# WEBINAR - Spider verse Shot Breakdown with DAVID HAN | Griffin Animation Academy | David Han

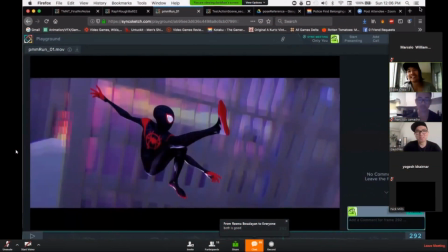(0:21)
I don't actually know. Just in general, your stuff is so amazing you just want to just... I think, I mean, I know this stuff was in it, like this final stuff and stuff.
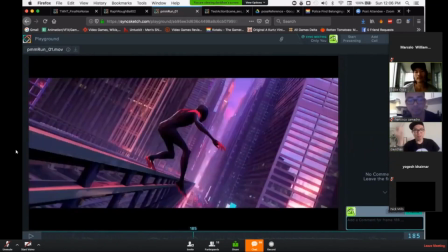(0:37)
I know this stuff was in it. yeah but I don't know if like because Josh
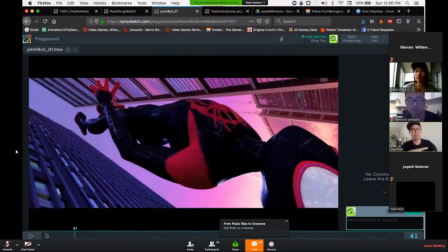(0:43)
our anim soup is the one who like together the candidates animations mm-hmm so yeah there's something for me and I didn't even I don't even know what was in it but I'm gonna guess it was just
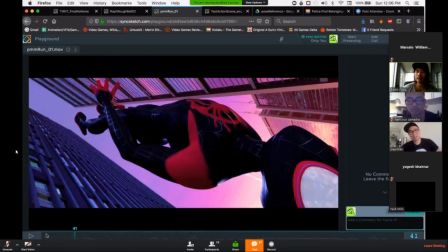(0:57)
like a bunch of my shots including this one mm-hmm but sure answer is no I I don't know what specifically it is. Okay.
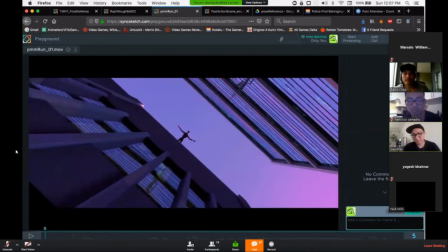(1:11)
Yeah, so I'll just play this first before I start talking about it.
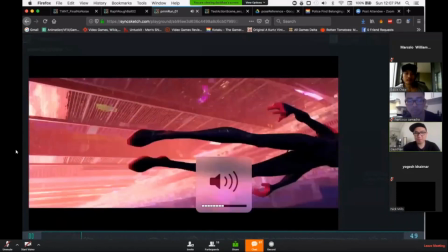(1:18) You could wear the mask.
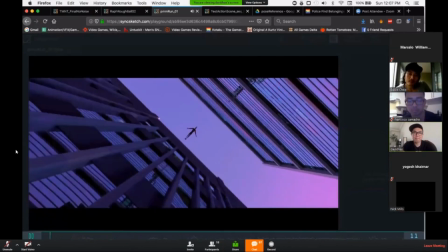(1:24) You could wear the mask. You didn't know that before.
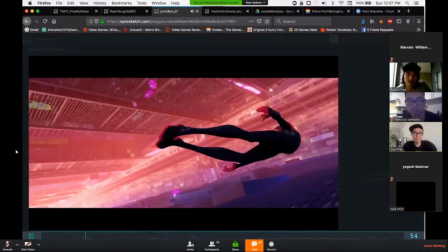(1:30) If you do now.
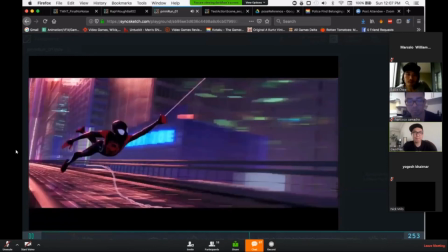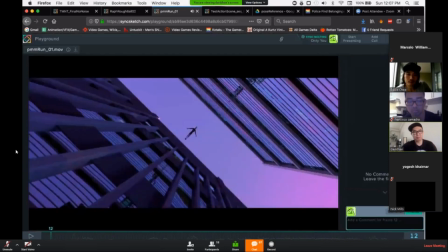(1:39)
This is my story. So I have other shots in the movie, but this is the one The most plays for I also have the most fun doing this one.
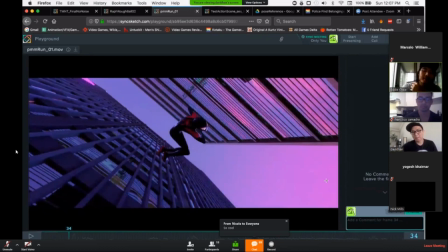(1:56)
I see all the elements from the ninja turtle shot in this shot as well
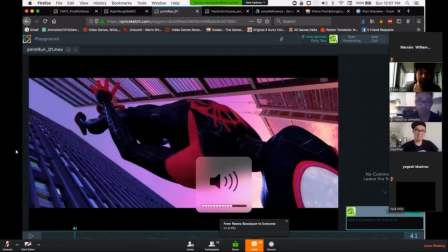(2:02)
Like the camera the you know, the the beats and the energy
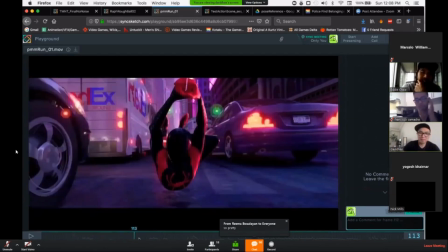(2:08)
yeah ending as well yeah yeah um pretty
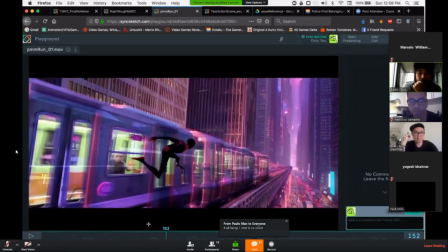(2:14)
cool good shot mate thanks dude um i guess
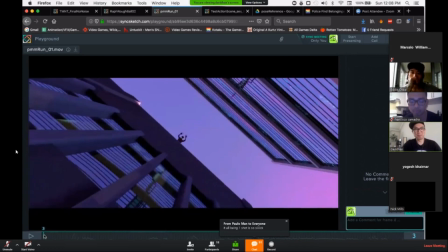(2:21)
i don't want to start with this um first of all i'm really thankful that i got to work on this i don't know how that
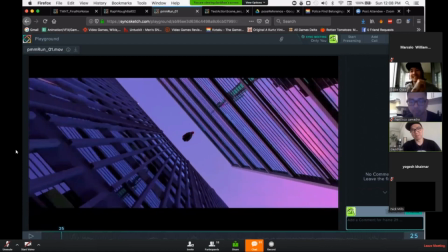(2:27)
happened but i got like a you know a final swing shot i just find a name movie.
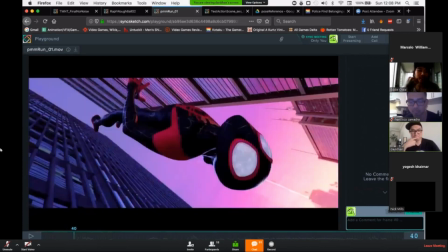(2:34)
It was pretty amazing. They were saving it for you, I think.
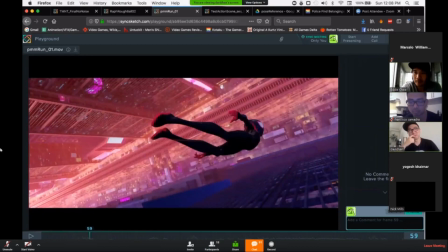(2:41)
Who knows. I'm just happy and thankful that you got it.
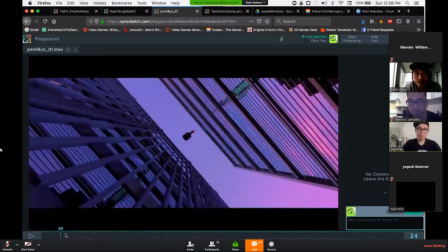(2:45)
But yeah, I guess I'll start off with what they wanted to see in the shot, the directors.
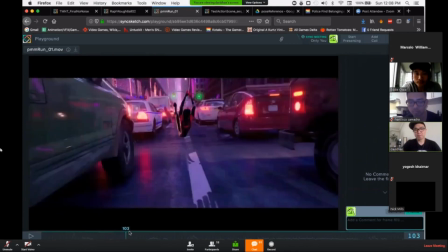(2:51)
So I remember Bob, one of the directors, Bob,
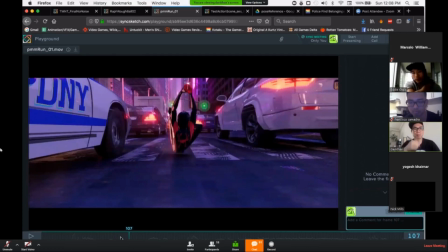(2:58)
when we were getting a tick off for this whole sequence when we got to these shots he basically described miles
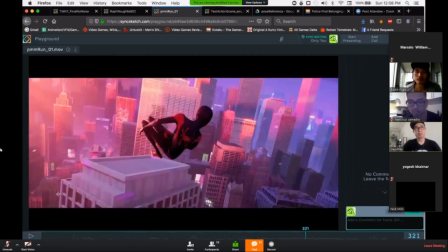(3:05)
as being this is when he's the most in his element this
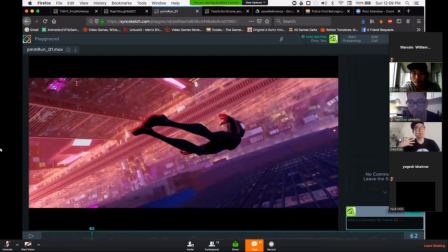(3:12)
is the end of the movie so he's basically like at the end of his heart and he's conquered all these things um emotionally spoiler and um i think they were saying that
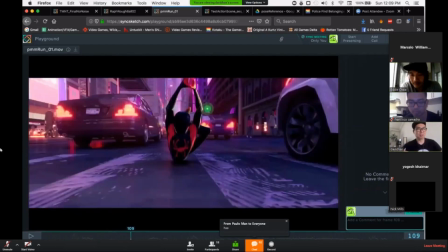(3:29)
this is miles and his like truest like element and they wanted to show him being different in the way he like swings and does
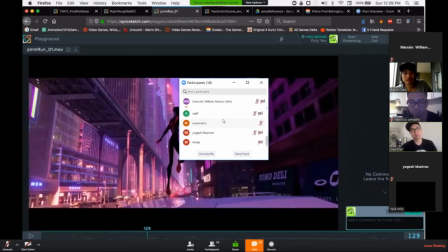(3:40)
acrobatics compared to uh spider-man like peter parker spider-man
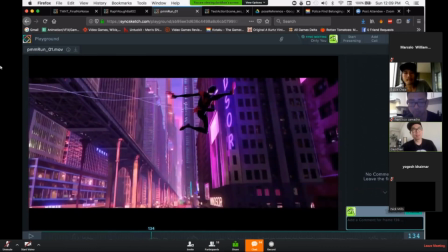(3:45)
and the reasoning for that is because He's just like a teenager. I figured how old he is. He's like 14, right?
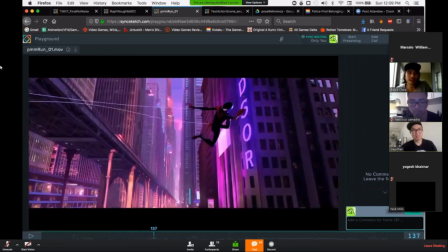(3:56)
Yeah, I think he's yeah around that age He's really is a really young teenager and one of his
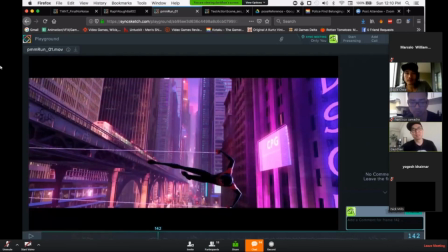(4:05)
Exuberance is a usefulness and his playfulness to come out the way You know he's animated
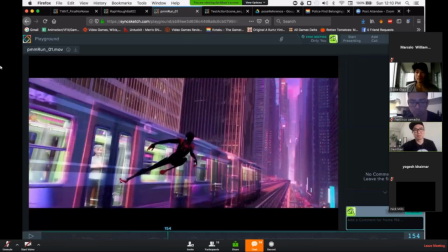(4:14)
As if like a real 14 year old have these powers
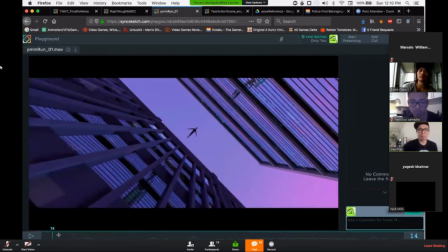(4:20)
So, he, throughout the show, he ended up being like a more showy type of Spider-Man.